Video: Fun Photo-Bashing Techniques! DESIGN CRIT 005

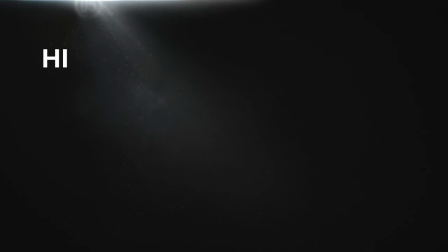Well hello,
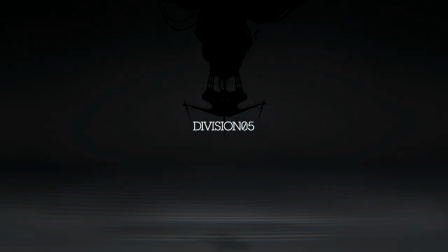my name is Kerry and today we're gonna run through some quick matte painting and compositing techniques you can use to give your work just a little extra of that juice.
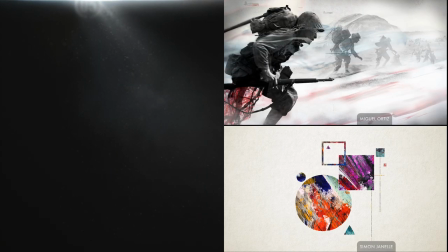So we've been looking at examples of work submitted for this Division 5 course, the Visual Design Lab.
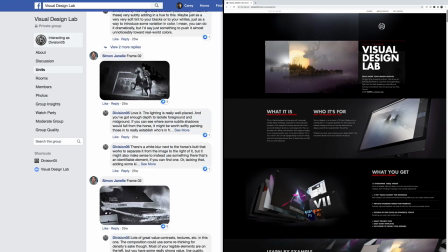Now there's a community for the lab where we post work from each of its challenges and this time we're looking at some rad stuff done by Viktor
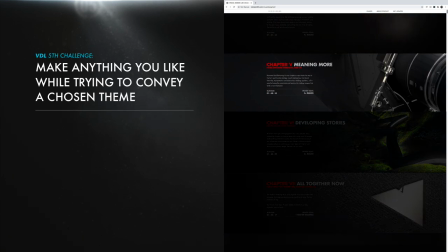Blinikov for the fifth challenge where you can make anything you like in any way you like but while trying to convey a general theme in a
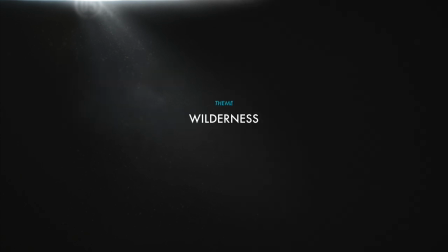specific way and for his first theme he chose wilderness and i thought it'd be cool to work with because check this out this is a pretty awesome idea
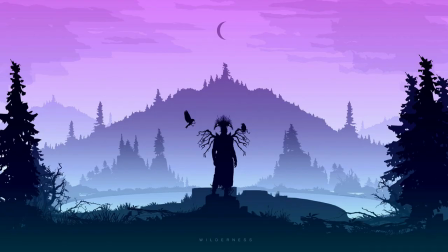and it's interesting partly because he's represented wilderness in these very flat vector graphic kinds of forms all the shapes are really chunky and look like
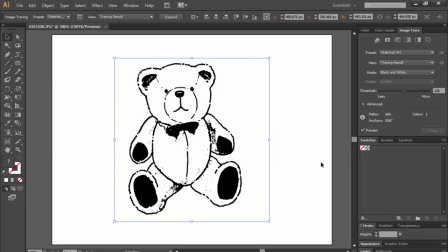they're probably auto traced in illustrator from low resolution photos combine that with the really flat
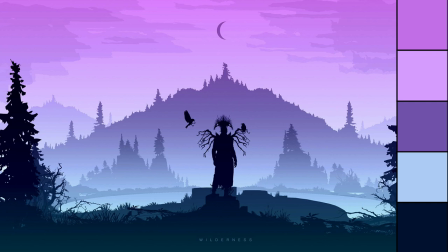colors and it just ever so slightly feels like 16-bit video game graphics or something.
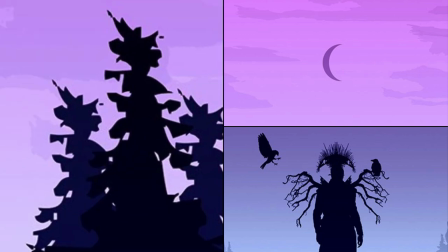The resolution is higher in some places and lower in others, so yeah maybe the reference isn't super strong,
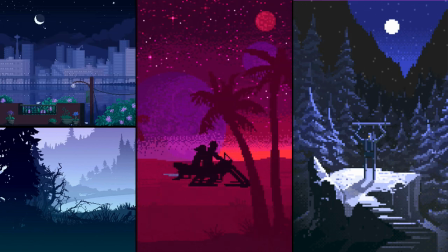but hard edges, chunky shapes, flat color, and some banding. I mean, you see what I'm getting at.
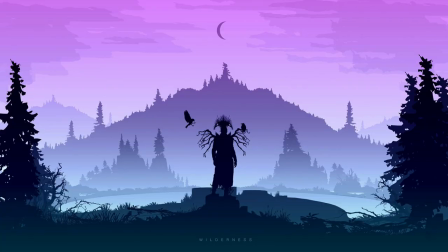And I don't know if it works all that well, but that's not a failure on Victor's part. This is a really interesting take on wilderness theme. The idea is really awesome and he's no slouch.
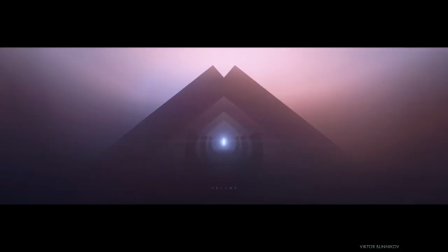He's done some beautiful stuff that's sort of similar but did it using different techniques and
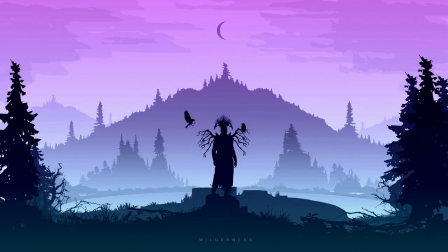was brave enough here to try something he's never tried before which is great. I think the elements here are just sort of low quality ready-made photoshop brushes and
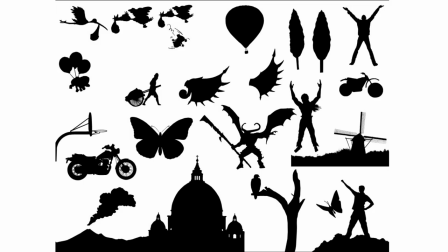vector shapes that you get in those cheap design symbol packs that have a ton of useless shit in them.
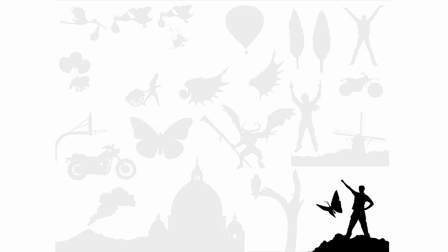White guy punches a butterfly. Super useful.
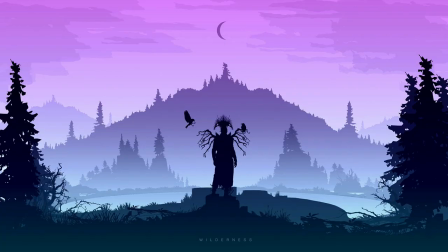I mean they're good for certain things, but it can be kind of hard to elevate this stuff from the garbage condition it usually comes in. So what I want to do is show you how simple it can be to use some photo bashing and
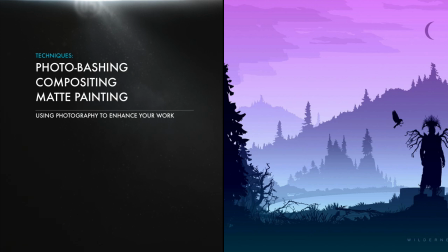compositing techniques with real imagery to inject some life into stuff like this,
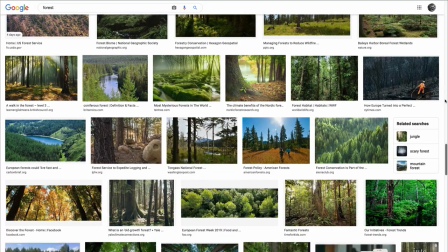and really into just about anything you make. So I spent maybe 30 minutes on Google Images just grabbing stuff that I thought I might be able to plug into Victor's image.
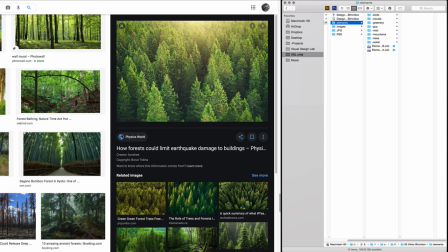And we're not going to use all of it, but you never know what might end up being useful, and it's better to grab it while you're searching than to go looking for it again and not be able to find it.
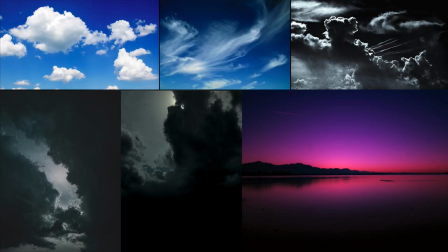So we got some different clouds and skies to try, some different kinds of mountains,
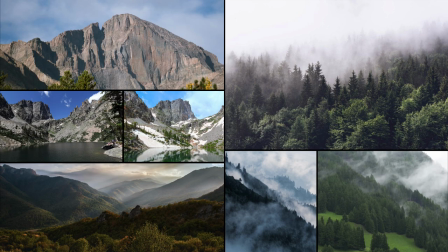some rocky, some forested, which should come in handy.
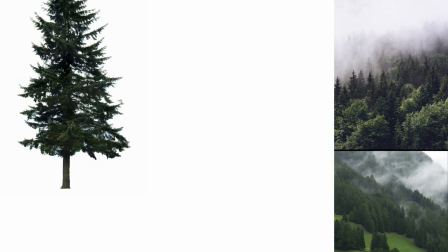It doesn't all have to be stylized stuff either, so we got some basic trees, and I think we'll just start there.
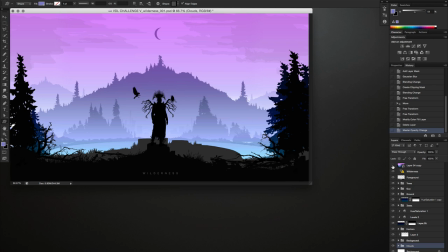Now there's a gradient over the top, and I'm going to yank that out to give us a bit more contrast between the foreground and the background,
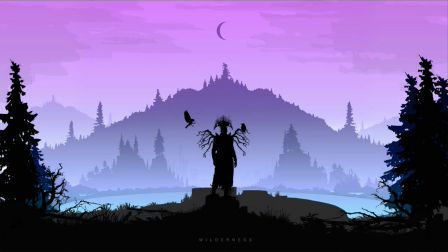because we're going to put some things in the foreground that will brighten it up a touch and busy it up considerably. Now this tree already came with a transparent background, which is great because I want to use its silhouette instead of this crime against nature.
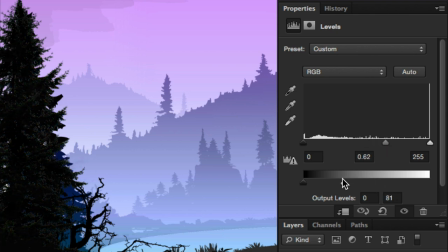Darkened way down using a levels adjustment layer, the silhouette of that is already 10 times nicer. maybe even 11 times nicer.
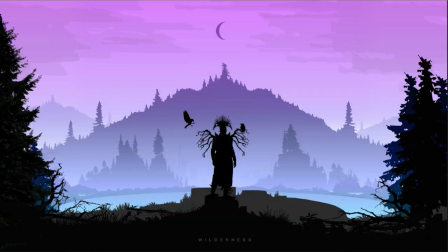We're winning already! So I'm going to use it for all of these because obviously.
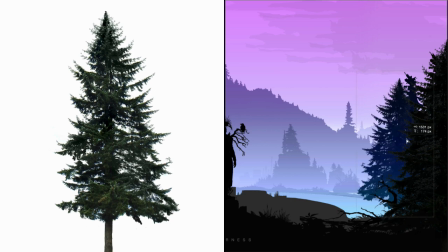And the second cool thing about using a real image here is that unlike the flat Photoshop shape,
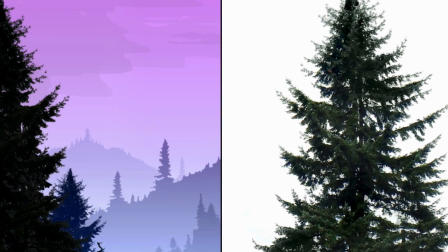this tree has its own internal detail and I can just very subtly reveal that by painting it back in with a soft brush.
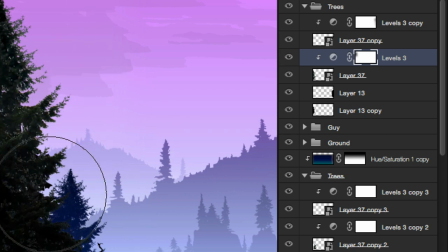Out at the tips there's a little bit of white fringing left over that we'll take care of later, but you can see how revealing some of that internal detail gives it just a hint of that tree texture, and in a way that looks like a dim light is hitting it. I use that trick a lot.
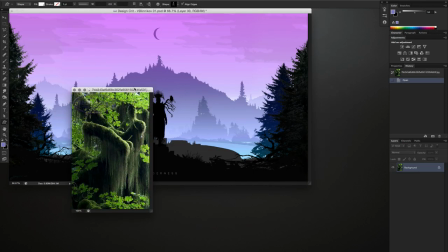And then an even simpler photobashing trick is bringing an image like this in and just painting part of it in like a fill.
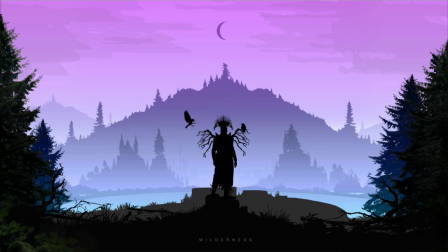We'll add stuff on top of it, so for right now, I'm just kind of laying it in to get a sense of where I might want stuff.
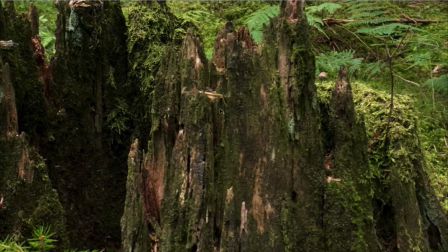Like this.
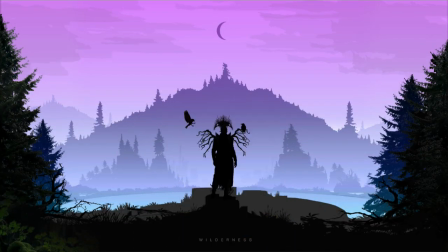I grabbed this just to fill the tree trunk that this guy is standing on,
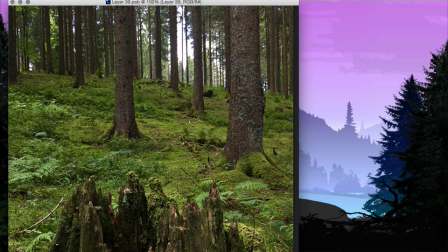but I think the shape of this real trunk is more interesting, so I'll just cut it out real quick.
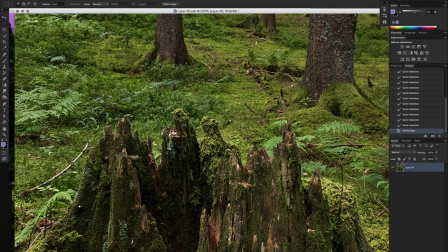It doesn't have to be perfect. It just needs to be nice and crisp and feel like a tree trunk.
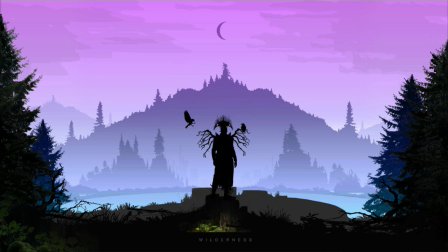That shape's a little nicer. Of course, the lighting in that image is way brighter than our scene, so I'm going to darken it up so that it looks more like it's dimly illuminated. And luckily, it already looks like the light on it is from the right, leaving it mostly in shadow on the left.
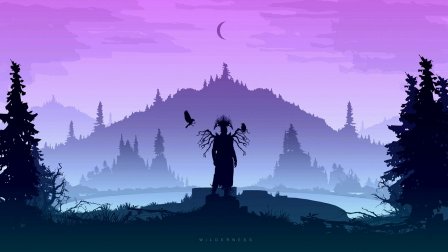The lighting in Victor's image is actually really ambient and diffuse. It's not coming from a particular direction.
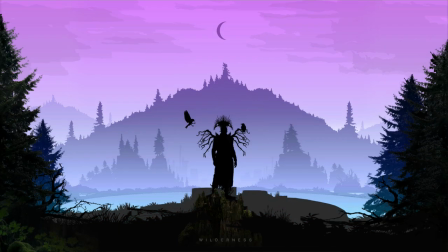So it probably wouldn't hit the stump like this, but I'm going to make that lighting choice for now anyway, and I'll try to keep it consistently coming from the right throughout.
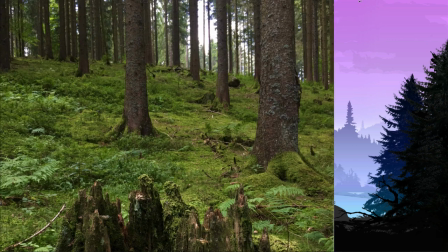Like, I'm going to use some of this mossy ground texture from the same image and paint it in on the left where the light might be hitting more.
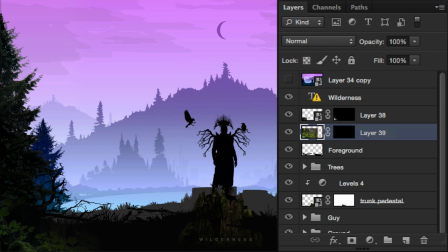Since I'm using Photoshop, all that takes is adding a layer mask to it and inverting that layer mask so everything in the image is transparent.
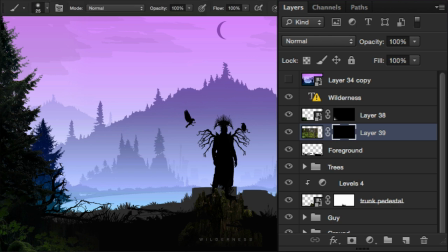Now I can just grab a soft brush again, dial the flow down to almost nothing,
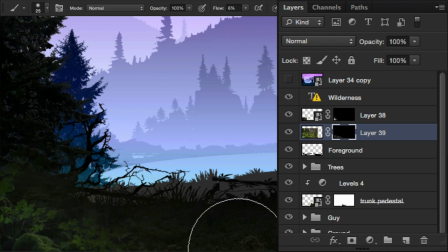and gently bring the image back in by painting white in that mask.
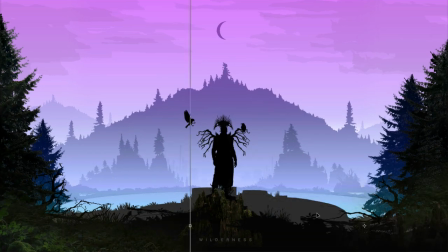There are different ways to bash photos into your work, and this one is good when you're mostly borrowing the texture of something, like the texture of these mosses.
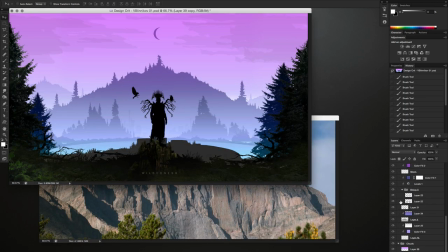Sometimes it's even easier than that, though. These little hills in the background are their own layer, so I can constrain this image to that layer,
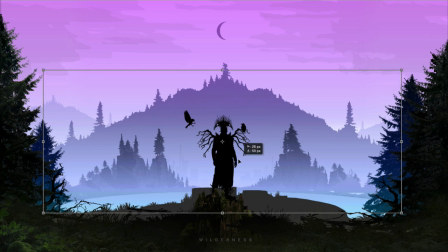set it to overlay, and just find a spot for it to sit where it makes sense. All I have to do is keep in mind that I've decided the light is generally coming more from the right. Look at that! Already pretty great! And that took, what, 15 seconds?
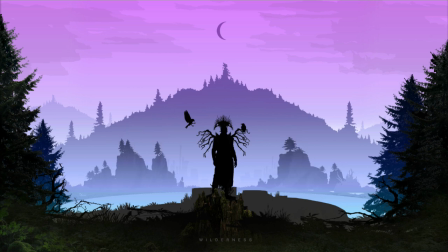And it's not a distracting amount of detail, but it's enough to give that shape some character and a little more depth than it had.
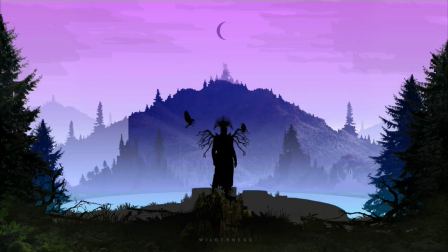And I'm basically going to do that for each of the shapes that I think could do with some more character or some indication of lighting.
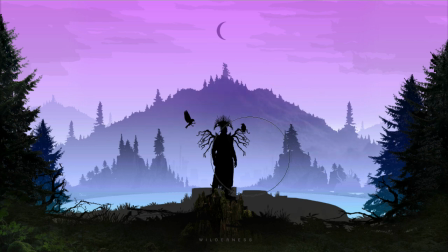Using that masking technique to paint appropriate images in certain areas and sometimes just blasting it in there and dialing it down so it's not crazy distracting. Mostly looking to add little lighting touches that illuminate some of the character of these elements.
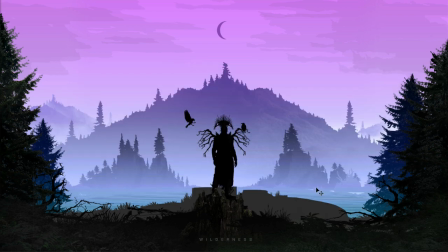But another thing I'm looking to do is to add depth by making it more and more apparent which of these things are in front of which others.
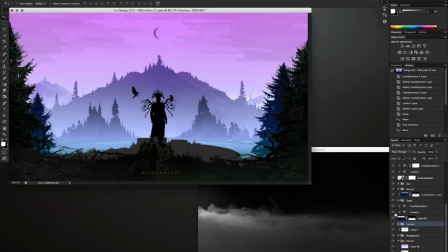Adding these mist layers is appropriate to the scene because I'm imagining this is early morning,
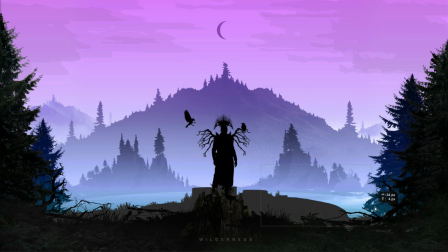so I'm using it like a ground fog to create the appearance of distance between some of these layers, layering it between things in the foreground and the things further off in the distance. This is a trick that a lot of concept designers and matte painters will use for creating environments,
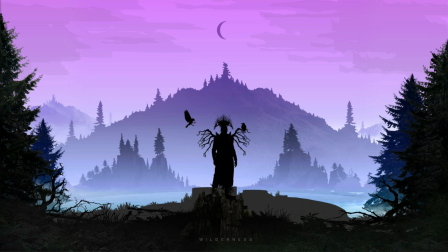but you can use it for all sorts of things, as long as you do it subtly. It works really well and does so by creating local value contrast, which is something we talk about in the design lab, and Victor has already built in some of that using gradients to create this kind of haze,
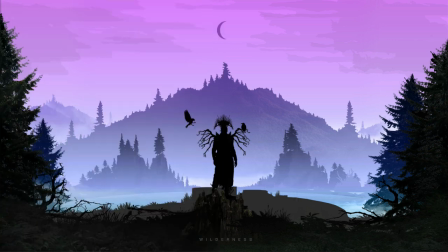and using value and saturation to delineate the silhouettes of each of these elements as they recede into the distance.
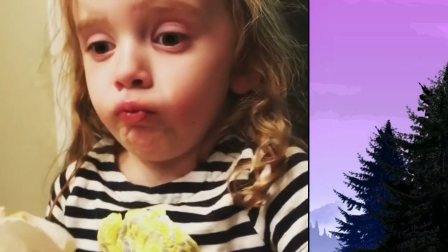Now I'm going to replace these super nasty clouds, which is easy because with a basic cloud image like this,
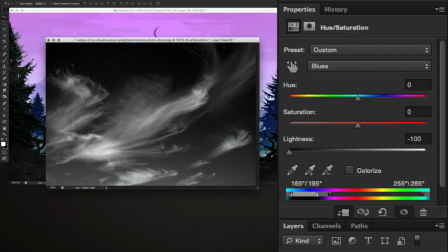you can just suck that blue out to get it as dark as possible, drop it in and set it to screen,
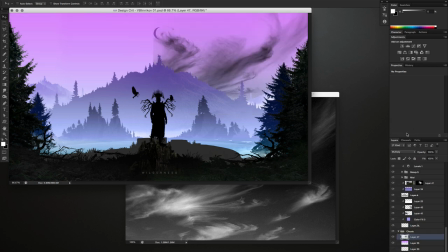and you're pretty much good to go. Just mask out those hard edges a bit.
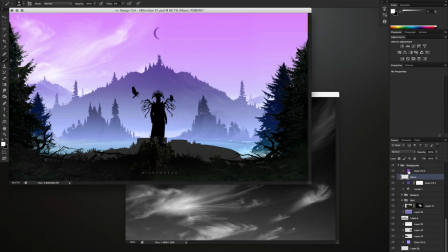And since we're making things slightly more photorealistic, got to bring this dark moon in line with everything else lighting wise. I'm going to keep the composition and the idea of Victor's frame basically the same.
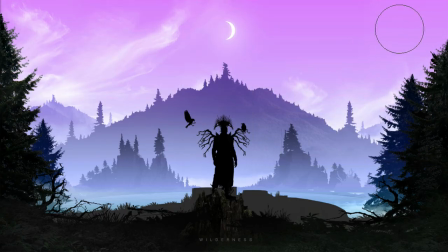But decisions like that are gonna make it feel just a little bit different. You can see how that's already happening. It's still really graphic, but at the same time it also feels more and more photographic.
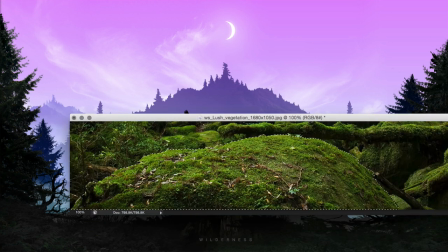And the point isn't that photographic is somehow better. It's not. It's just a choice.
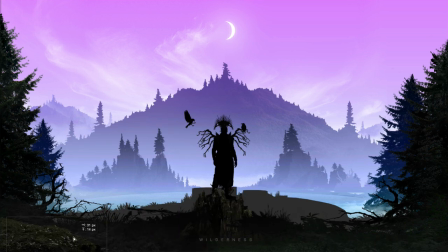The point is that you can add little touches like this to things you've illustrated,
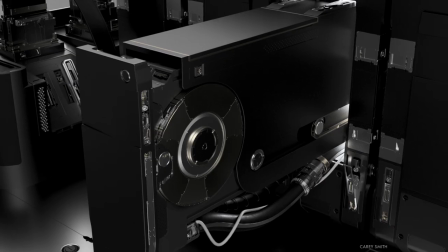or to things you're designing to be animated, or you can incorporate it into your 3D renders, and it gives all of those things that little something extra.